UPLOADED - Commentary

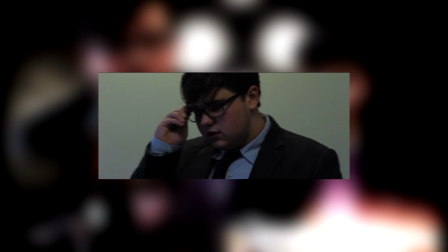[16:31]
So you were trying to mimic it, but in doing so you did a British accent. I think I might actually mimic it.
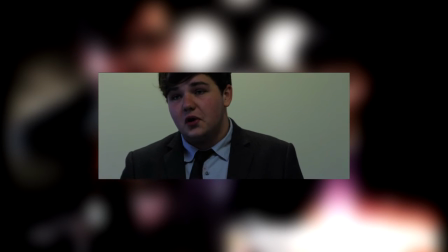[16:38]
Oh. Aww. You see, I thought the character was British. We try to make a remake and we just end up trying to make the original again.
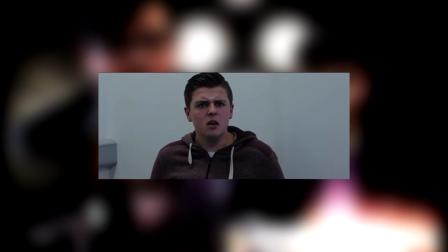[16:45]
Dan. Yeah?
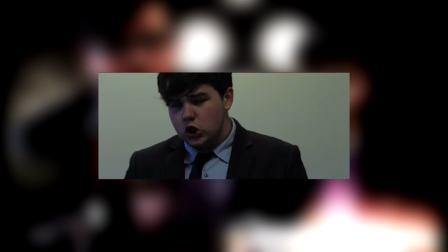[16:50]
Hey, Dan. Yeah? Remember when I ran and there was like this spun in chair? remember you're like crap I want to spin a chair and then you literally went crawled under and just spun the chair. Yeah just had that spinning chair effect. Didn't that make the film? Yeah.
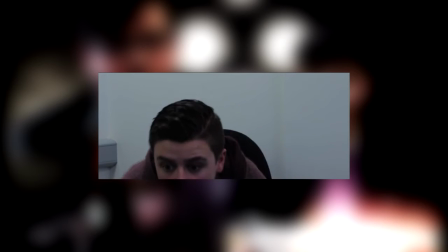[17:06]
Like I requested, like I remember the first draft this was a bit, ooh, this scene was a bit lighter.
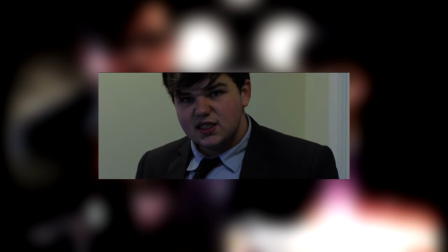[17:12]
I love how he got up and then the chair wasn't spinning but then it somehow just started spinning.
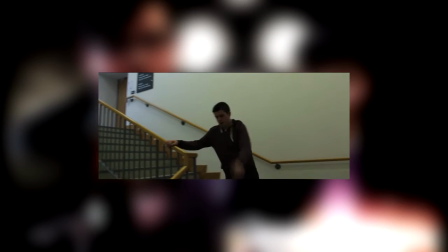[17:18]
Yeah. Yeah that's what I'm on about you. You really slept in this didn't you? Like here now?
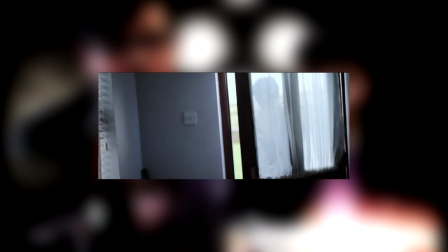[17:24]
Well, there is a wet floor sign right there. That's why I slept for effective music.
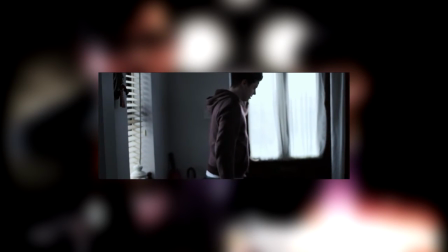[17:29]
Oh, I love this. This is one of the scenes that really... Oh, and in your hysterical run, you grew your hair back.
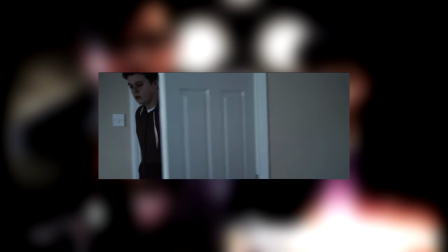[17:38]
Stress levels are wrong from the police, what do you expect? I just, I love the music.
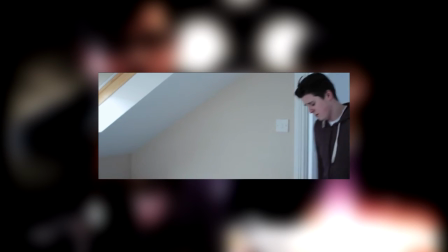[17:44]
Like, Firup made a fantastic score for this. Well, a door just opened.
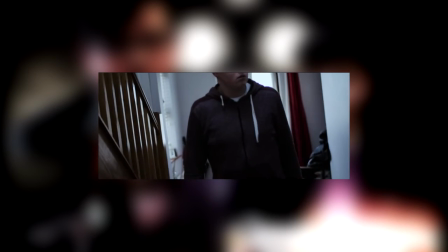[17:51]
That was me. I apologise.
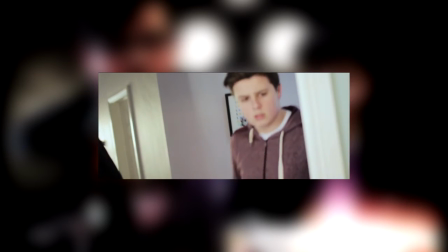[17:56]
No, I remember the first time, Dan, when you showed me this scene,
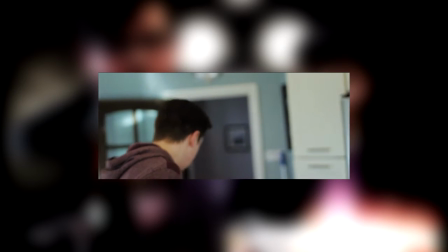[17:59]
I was absolutely, I was just blown away, like all the music just makes the atmosphere, I believe, and the way the lighting is as well,
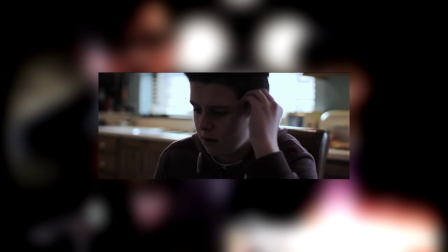[18:06]
I thought this was such a really good scene. He left. That's my money.
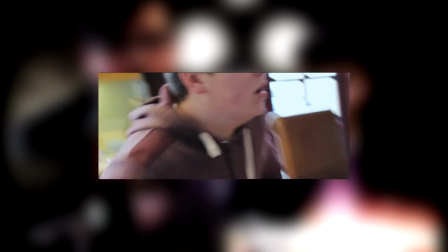[18:12]
I think it's one of the best. Wait, what house? Who owns the house? That's my house. I'll take your house, Dan.
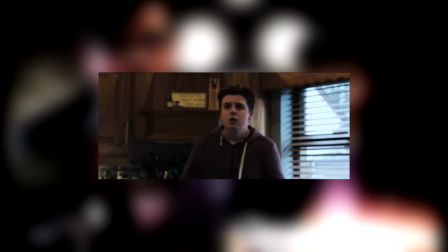[18:17]
Yeah. Yeah, we all went away, I was like, where's Owen? And then he was like, oh no, he's not needed in these scenes, I was like, alright.
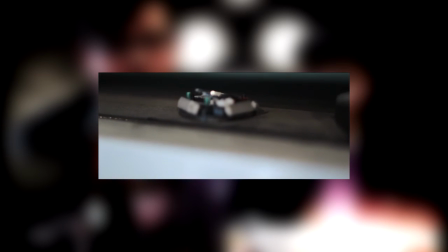[18:22]
It just would cost a lot more to get you done, sorry. I just fucking repaid it.
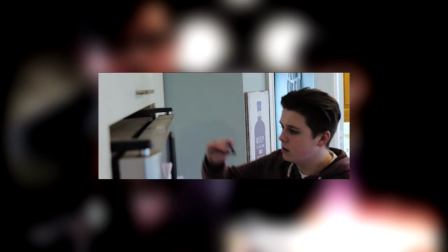[18:30]
Remember we had some trouble with those sirens, Connor? Yeah, what was it?
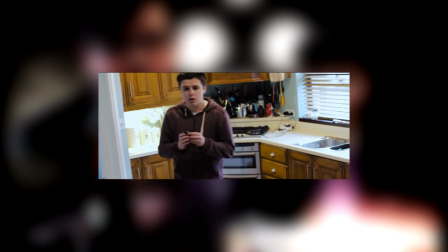[18:35]
We didn't know when they were going to fade out, so they knew enough lasted for the whole thing. No, no, no, because remember the copyright?
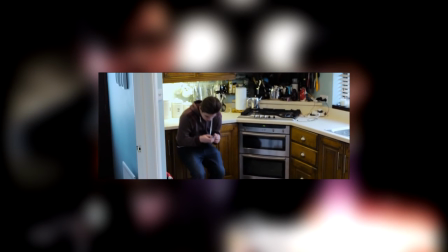[18:40]
At this part here, guys, at this part here, I went to slide down the thing, right? And the freaking jacket went up, and my skin started going against it.
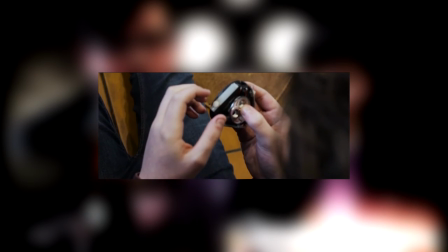[18:48]
And all I could feel was the burn. I was just like, oh my god, that's so good. Oh no!
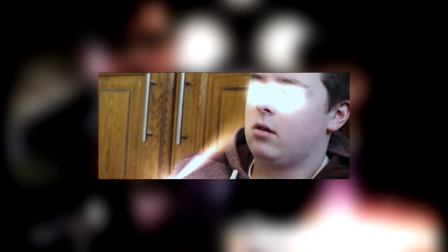[18:56]
Uploaded! Oh my god! Oh my god! Oh no! Callum, you're dying!
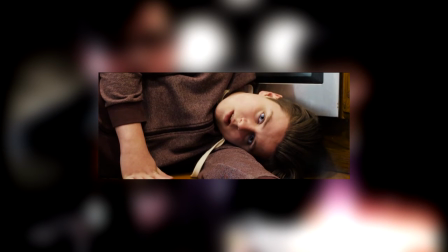[19:03]
Oh! I love this effect when you start bleeding out of the eyes.
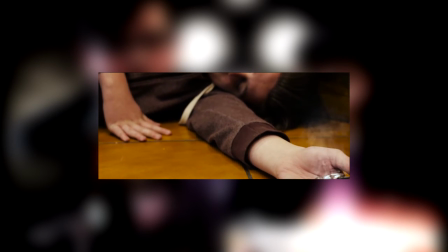[19:09]
The tear. It's so eerie. It's like a nice eerie finishing touch to it. I like the smoke also from it.
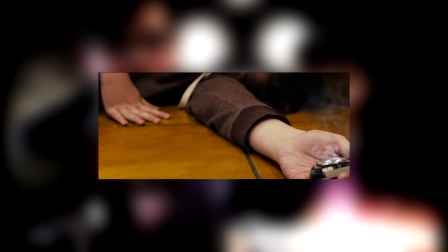[19:14]
I like the shock from it.
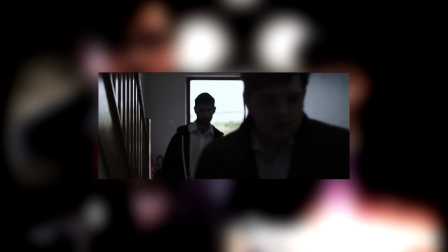[19:17]
I remember the part before that. oh yeah you're still alive
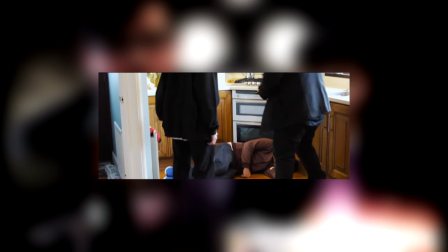[19:26]
cause you were like using the kitchen and i was like oh you're still alive
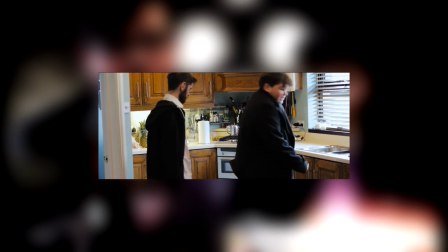[19:31]
oh that took two takes that took two takes and that pissed me off cause you only had one prop
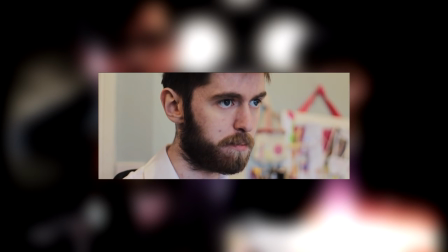[19:36]
you didn't tell me they were kids you only had one prop and i had to get super glue and glue it all back together again
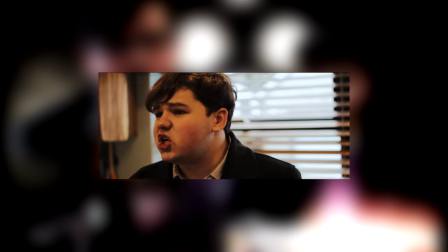[19:44]
and by the way my mom came back when i I'm gonna see and suddenly a pineapple comes in
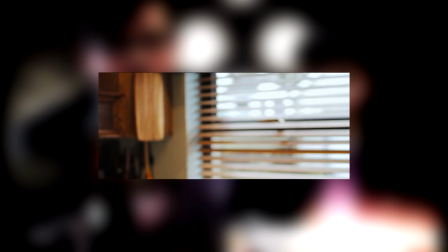[19:50]
like there's a pineapple there wasn't before again she's just got the shop in so there's a pineapple that wasn't there before
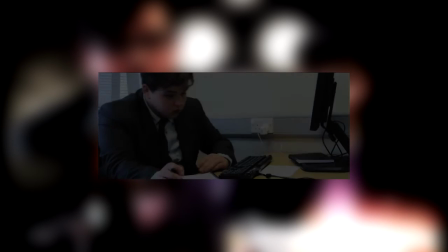[19:59]
the mysterious pineapple subscribe for more pineapple